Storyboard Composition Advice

Hello, hi! Today I am going to share my process of how I go about creating storyboards, animatics, all that jazz.
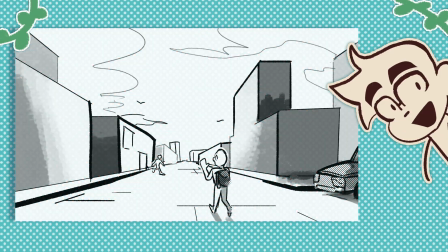0:06 So there's many shots you can do. You got your long shots, medium shots, and your close-ups.
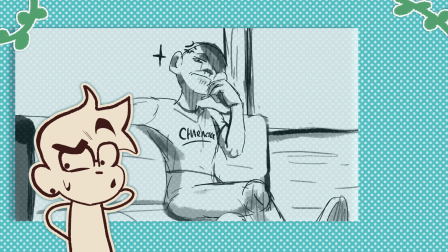0:11 Okay, that might be a bit too close. Do you want the camera to look up to your character and make them seem intimidating and scary?
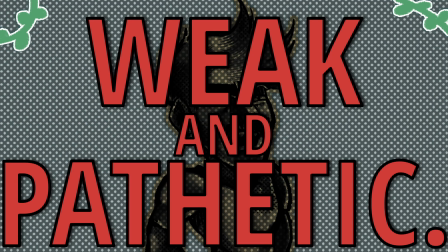0:16 Oh no! Or do you want to make them look weak and pathetic? Basically, what I'm saying is that the layout for your shot is endless. And because of that, it can be very difficult, since there's just so many options.
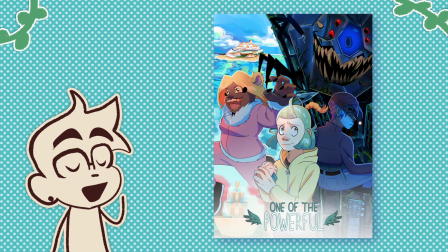0:28 For the following examples, I shall be using my own series for how I go about deciding how to choose a composition for my shots.
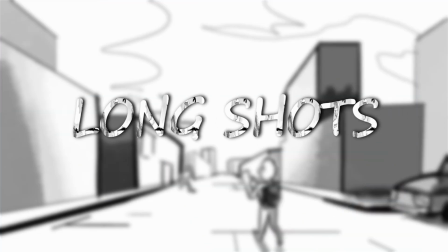0:34 Minor spoilers included. Long shots. Let's start off with long shots. I like to use extreme long shots for establishing a setting that a character is in, or to show where the characters are within that setting.
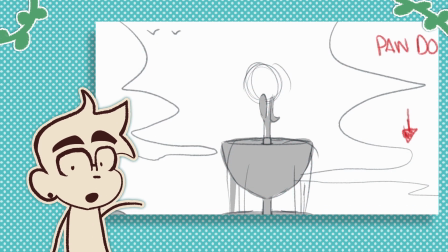0:45 For an example, in the beginning of episode 3, there's a medium long shot that pans down from the sky to the main character Eren. I also draw another long shot in this scene that zooms out to reveal a character. I do the opposite of this during episode 1, where I reveal part of the character first and then zoom in.
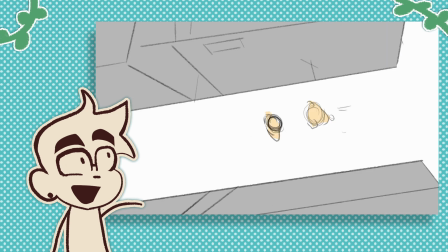0:59 I use a long shot with a top-down perspective to show the scale of these two characters and the city, which has a name for those wondering.
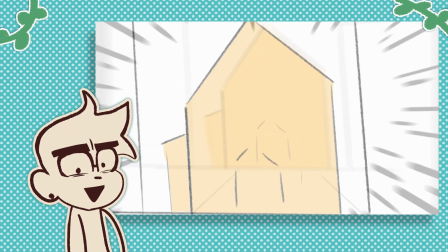1:05 I just cannot say at this point in time. Moving on, here I use a long shot that turns into a close-up when Hoshi finds something he was looking for and walks towards the camera.
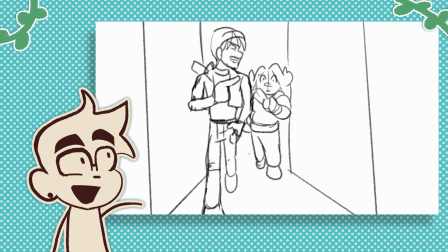1:13 You get to see the expression and body language of both characters. This makes things more visually interesting. I like to use long shots to compare scale and perspective.
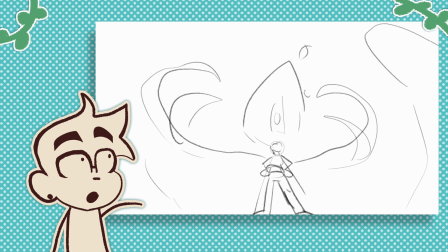1:20 For an example, in episode 3, I over-exaggerate the scale when Hoshi first encounters this mysterious spooky creature by making him look tiny to visually show the threat that the monster is. This also makes Hoshi look like an insect compared to it. I have the camera here to look down on Hoshi to show how weak and powerless he feels, and have the camera look up at the monster to show how it has power and strength over him. We will come back to this whole camera mumbo jumbo soon. I will draw more of a top-down perspective long shot.
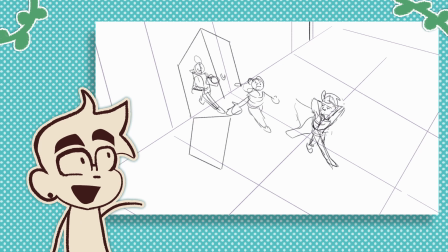1:44 Like if I want to showcase all three characters' interactions here and the environment they are walking into, like little background details that will help bring the world around to life, like this door that is falling off.
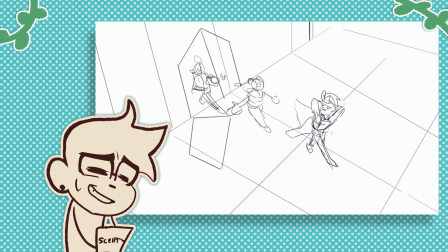1:53 There's debris and moss everywhere, even though you can't see it since it's a rough storyboard sketch. That implies that the city is old and unattended since it's abandoned, and the cracks and debris show that some destructive event may have happened in the past. Medium shots. Next is medium shots, which I like using more for character conversations, to show body and facial expressions.
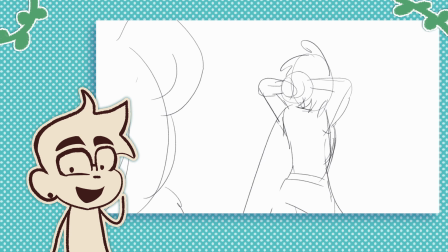2:12 Here, to reveal Hoshi's confusion, I have his back facing us, so we have no clue how he will respond to Cassidy's statement.
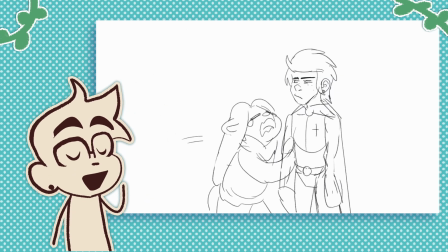2:18 I also shovel Cassidy into the foreground as she's talking to avoid the shot feeling empty. I use a medium shot here to showcase the facial and body expressions of the three characters to the viewer.
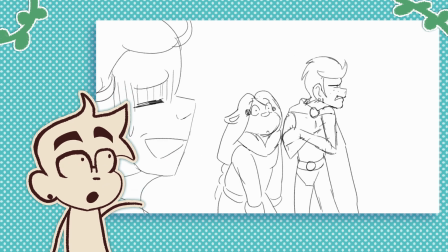2:26 We can see that Hoshi here is both confused and offended. Cassidy's body details as she's clinging onto Hoshi. It's not outright stated, but it's there. Like another body and language detail that I have done with Eren and Hoshi on multiple occasions, that will get touched upon in later episodes of the series. In this shot in particular, I only wanted to showcase Eren's facial expressions and reactions, hence the close-up shot of them.
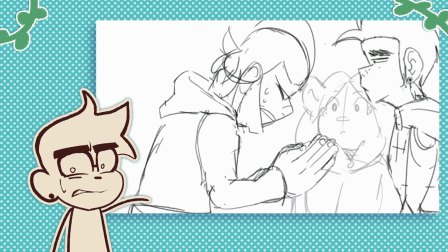2:44 For this shot, I wanted to show Eren physically begging for forgiveness, and Hoshi thinking about his life choices before smacking Eren on the head as payback.
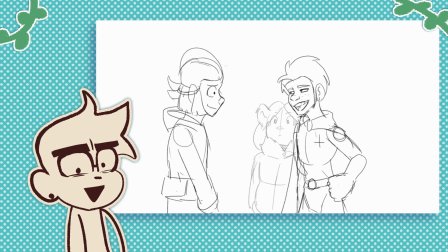2:51 So to showcase all these things, a medium shot was perfect. A close-up would be too cramped and a long shot would be too far away. Well, a long shot could work if a scene talks about like how empty the city is, for an example.
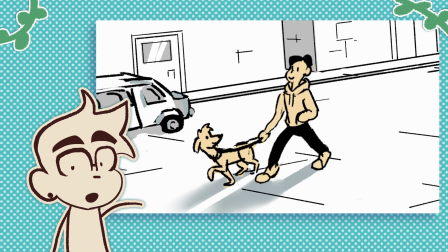3:02 Or perhaps they could be being spied on in the distance, so I want to zoom out and show this mysterious character spying on them. That's just an example. But a medium shot was perfect for what I wanted to convey in the shot. An example of a medium shot of the camera angles we touched on, in episode 3, Hoshi has a hallucination.
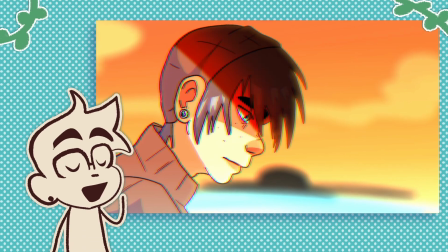3:22 Why is reading aloud so hard? Hoshi has a hallucination of his sister, or what his brain remembers and thinks of her.
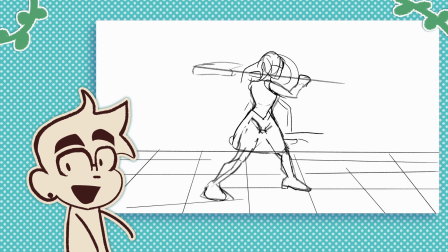3:29 An example, in most of the idle shots we see of her, she's always looking down at him.
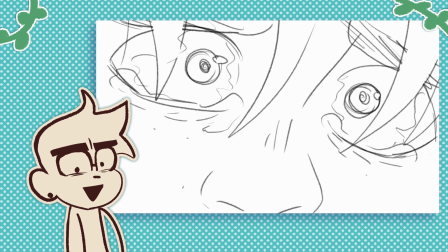3:33 In this shot, even though she's reaching out to help her brother, Hoshi interprets this as her literally looking down on him, that she's mocking him, after all these unforgivable mistakes he has made.
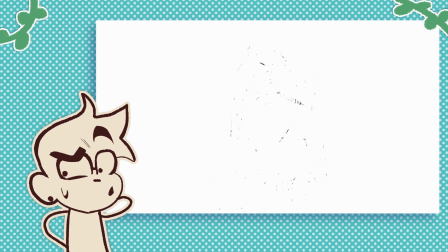3:42 Even though he recognises her softer side at first, his brain distorts this as someone who's only fierce and more stronger and worthy than he is,
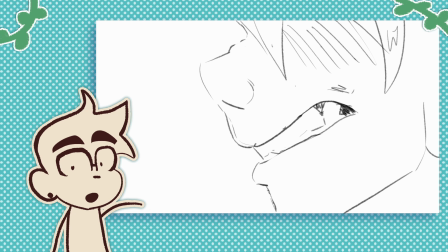3:48 and portrays that fear as anger and hatred to protect himself. Close-ups. Finally, close-ups, which I love using to emphasise emotion or add intensity and impact to a scene. Close-ups for me tend to show off reaction and small details I want the viewer to know that will be important later, like this one shot of Hoshi getting some chewing gum.
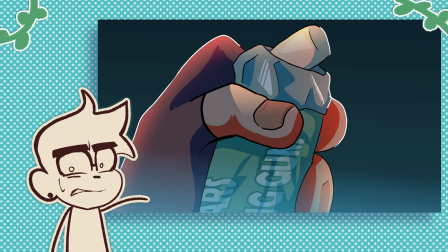4:06 Yes, that is a hint to something.
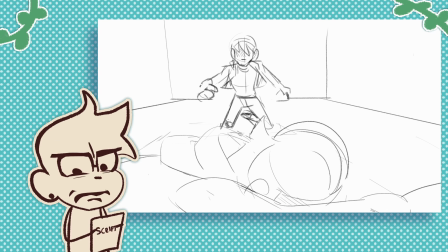4:07 During this scene where Hoshi finds Eren's unconscious body, notice how Eren is turned away.
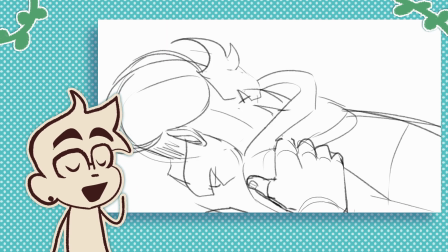4:12 I've done this to make the scene feel more uneasy, like the fear of the unknown. We have no idea what Eren's face is going to be like, and the more you think about it, the more unsettling as it can be as your brain tries to fill in the blanks, as we get the reveal of their face,
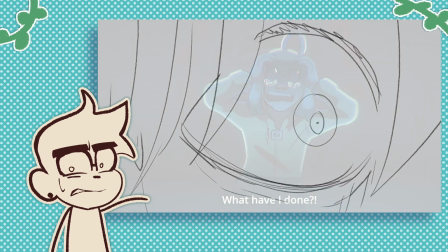4:24 being taken over by the monster seen before. In this shot, Eren gets approached by this creature from earlier.
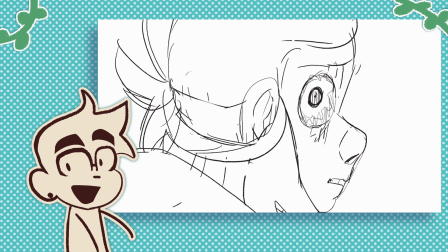4:30 They turn around to look at it and we only see their reaction, and the scene emphasises their eye, which is an indicator that Eren is internally taken over from the monster's power, and is a hint on how to defeat the monster overall. You'll find out more about the monster's power in the full episode. Due to this close-up on Eren's face, we have no idea what's going to happen next, we can only judge from the reaction. I really like this shot a lot. As I mentioned, I love using close-ups to show intensity. This scene in particular starts off extremely peacefully.
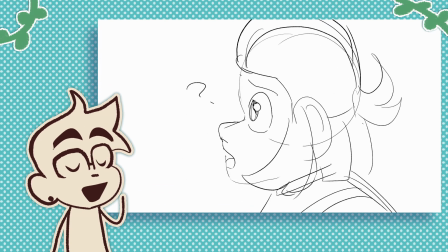4:55 This girl wants to ask Aaron something. In the final scene, the music will cut off when we see the shot of the fountain, only hearing water.
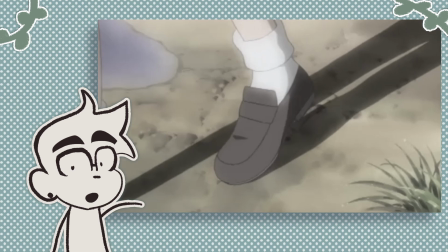5:00 And a little note that I learned from a certain horror anime is that if you want a character to seem very off, make them look uncanny and a tad off model.
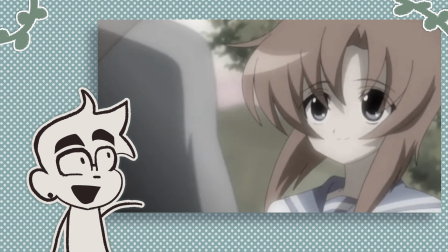5:09 For this sort of thing, extreme close-ups are perfect.
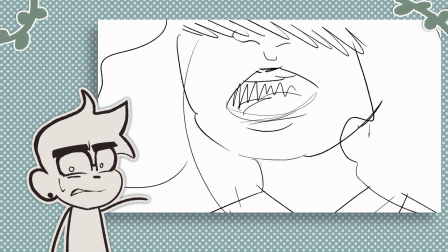5:11 In this scene, the little girl's lips seem more realistic than they were before, as she says the lines that Aaron dreads when we reveal the girl's full expression. I hope I achieved that very unsettling vibe. This scene in particular shows off Aaron's anxiety as they know what's coming, and they know how this all ends.
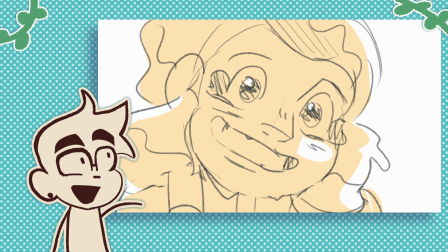5:27 In this shot, we can see there's something really off about this previously adorable little child, and every line she speaks, the more closer the camera is to her face.
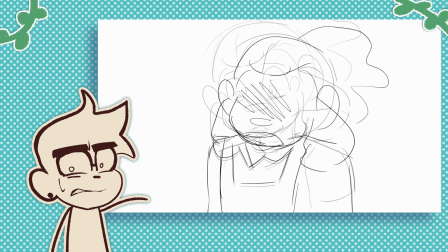5:34 Getting too close for comfort. To bring impact to the next shot, I hide the girl's expression to intentionally bring more of a shock factor to our very crazy off-model expressions in the next shot.
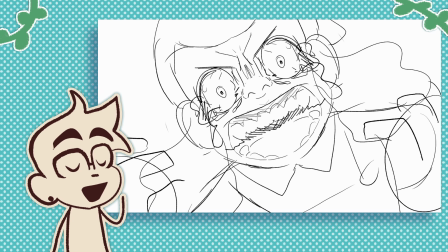5:42 These are meant to be unsettling, as this is how Aaron's anxiety twists and turns and sees this horrible experience that they've been through,
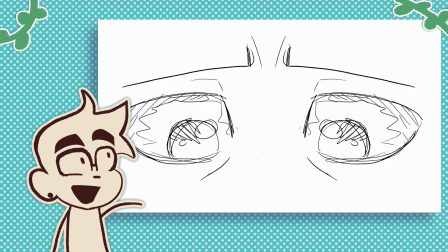5:49 when in reality it would have played out much more differently. In this close-up, Aaron realises that they can't seem to let go and move on from this traumatic experience that they've been through,
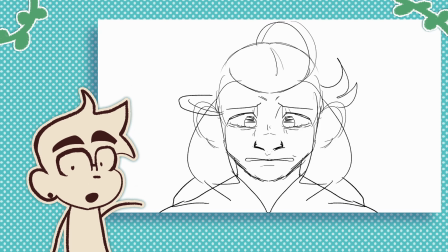5:57 and so there's nothing physically to be said, except their facial expression.
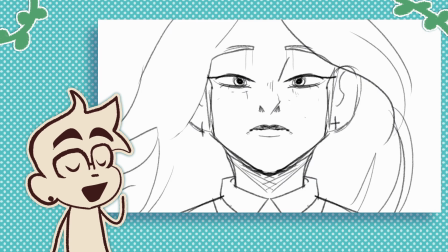6:01 So remember how I was saying that the camera always looks up to Hoshi's sister to show how much he fears her?
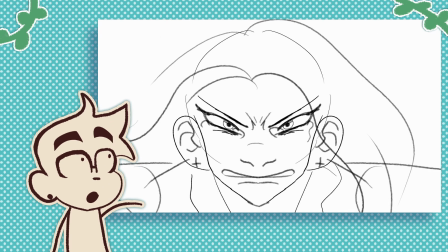6:06 Well, in this close-up, we actually look down on her and up at Hoshi. Not only due to him being held up in a chokehold, but because when Hoshi's sister reveals what he thinks is what she really thinks of him,
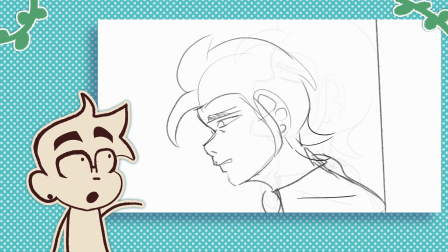6:16 Hoshi thinks this before strong and proud person got broken down and weakened due to the consequences of his actions.
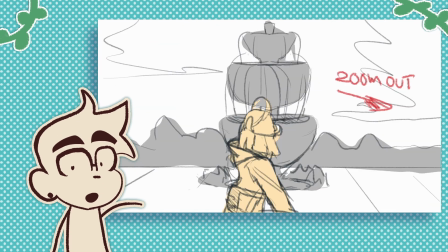6:21 An example of an extreme close-up is when Aaron turns around to look at this fountain. The fact that it gets startled by something so peaceful can link them to having a bad experience related to this environment.
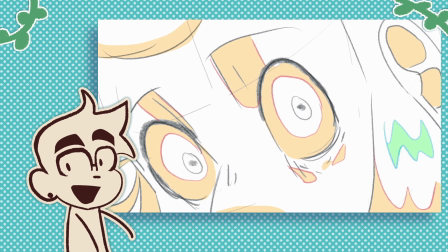6:29 I messed around with the angle of the composition for dramatic effect and to make it more visually interesting. Overall advice. Be sure to use more fancy perspective shots sparingly.
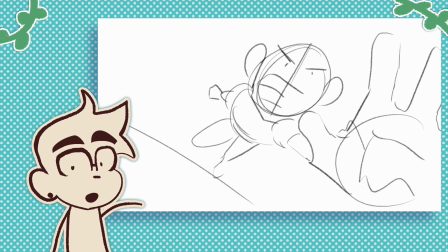6:39 Sure, they can look cool, but if you use them all the time, they start to lose their impact. Make sure it fits the scene.
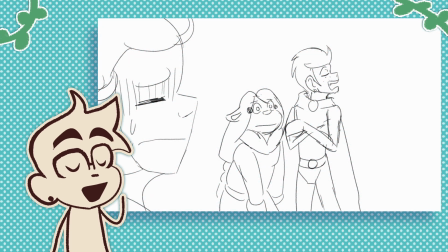6:44 If a scene revolves around X characters, you have to put yourself in their shoes.
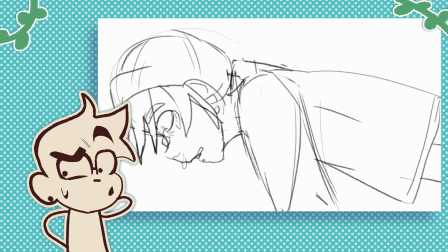6:49 What are they thinking? How are they feeling? What do they think of their environment? What do they think of their current situation?
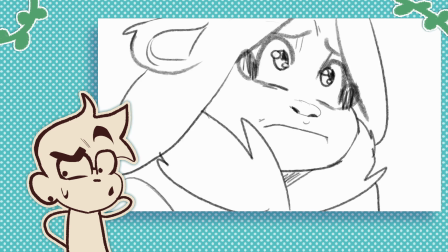6:54 And what do they think of other characters, if there's any in the scene? It's kind of like playing pretend. As a creator, and especially as an artist/animator, it's important to know your characters inside and out when you're writing or drawing them, as your characters are a part of you. Of course, I don't always get it right the first time. I always have to go through multiple drafts of scripts and even redo entire scenes of storyboards until I'm satisfied, as I'm still learning and ideas change when I view things with fresh eyes.
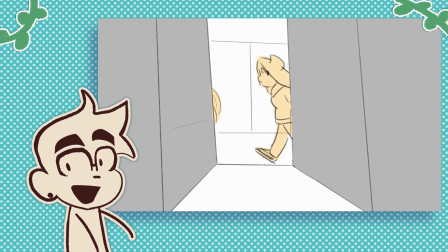7:18 Choose a shot depending on what you want to express. If you want to have a character interact with their environment, use a longer or a medium shot.
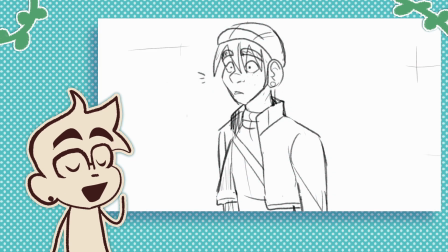7:25 You can use a close-up if it's for detail, like Hoshi discovering and picking up Aaron's sketchbook here.
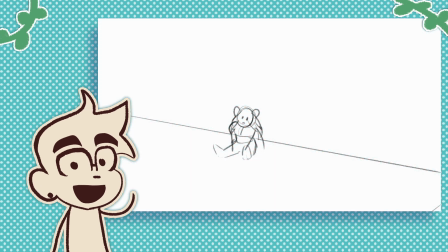7:29 If you want a character to feel isolated, a long and empty shot can convey this well. A closer, more cluttered shot could show the character is overwhelmed and stressed.
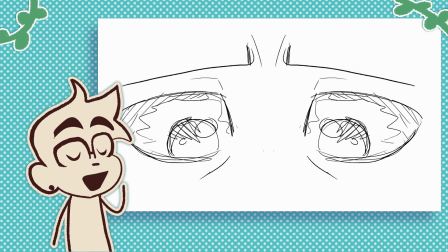7:37 A medium shot is great for conveying body language and facial expressions. A close-up is great for paying attention to an important detail that you want your audience to notice.
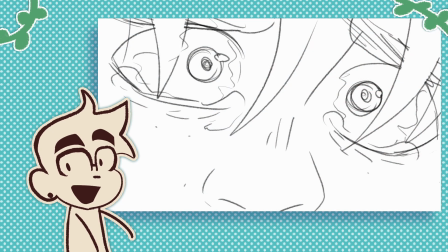7:45 Even a medium shot can do this, though it's more subtle. Close-ups can be great for showcasing facial expression, building up suspense due to the fear of not knowing what surrounds the character. If you have the camera looking down, it can make something seem small and powerless in the situation, either from the character's point of view or for someone else's.
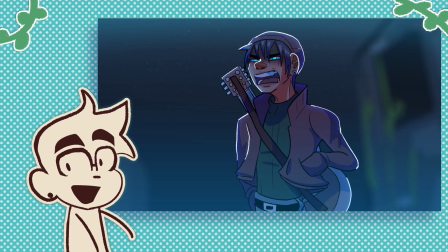8:00 If you have the character looking up, it makes the character or environment appear more threatening. This is commonly used for villains or in general a stronger character. This is all my advice for now. I hope it helps you in one way or another. Until next time.